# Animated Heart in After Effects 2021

So what that does is just like build up some speed at the beginning, then it slows down, then it goes to the top, the peak of the animation, then it goes down and does the same thing here. So you just give your animation some speed in different positions instead of just flat animation, as we call in animation linear animation. So as you can see here, it's more realistic than the start. I'm gonna change this to 20 because it's a lot. Now it looks better. So nothing is left from here, you just have to like duplicate this 5 times, and we're gonna pick our colors.
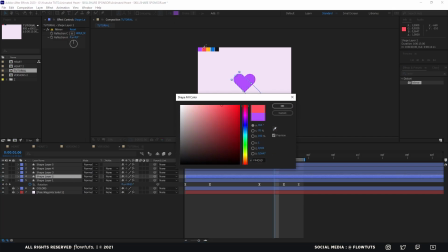So for this it's gonna be red, for this one it's gonna be yellow, and this blue, and last one is gonna be black.
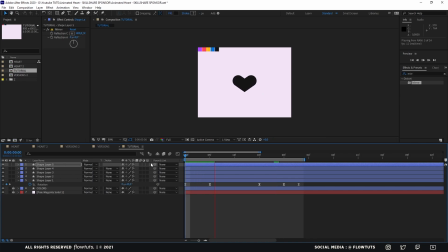So now they are all moving at the same speed and the same position. So you're not gonna notice the colors that behind the shape. So what we're gonna do is we're gonna move these keyframes one frame,
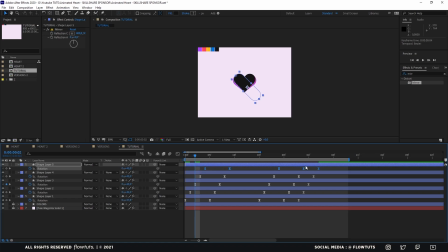so they are not on the same position, rotation I mean. So you see them one after the other. Now you're gonna see the other colors. And for the other example, as you see here, the second version of this animation,
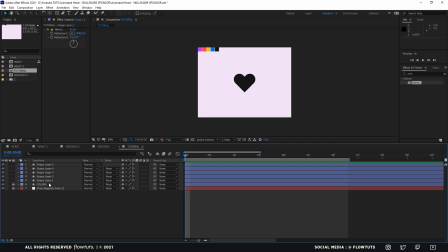we have just take these layers and go to scale. This one have to be 110, this 120, 130, and 140.
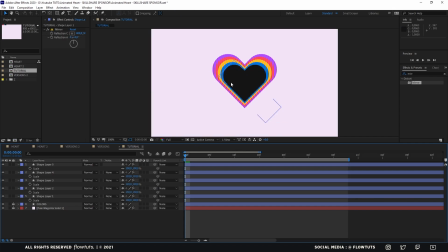This will give more scale to different scales to the shapes,
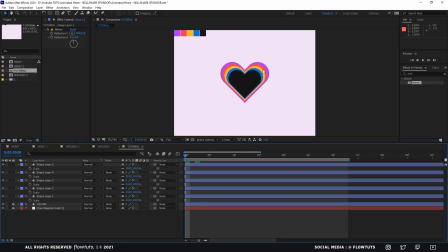so you can notice them instead of them animating behind the black shape, so you see nothing. So that's it for this tutorial. Make sure to subscribe for more, and I'm gonna be putting a link to a course called Animation Principles by Jake Bartlett.
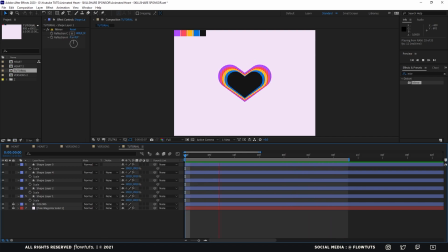He's a great animation teacher, so you can learn more principle of animation in his course. And I will see you in the next one. Bye.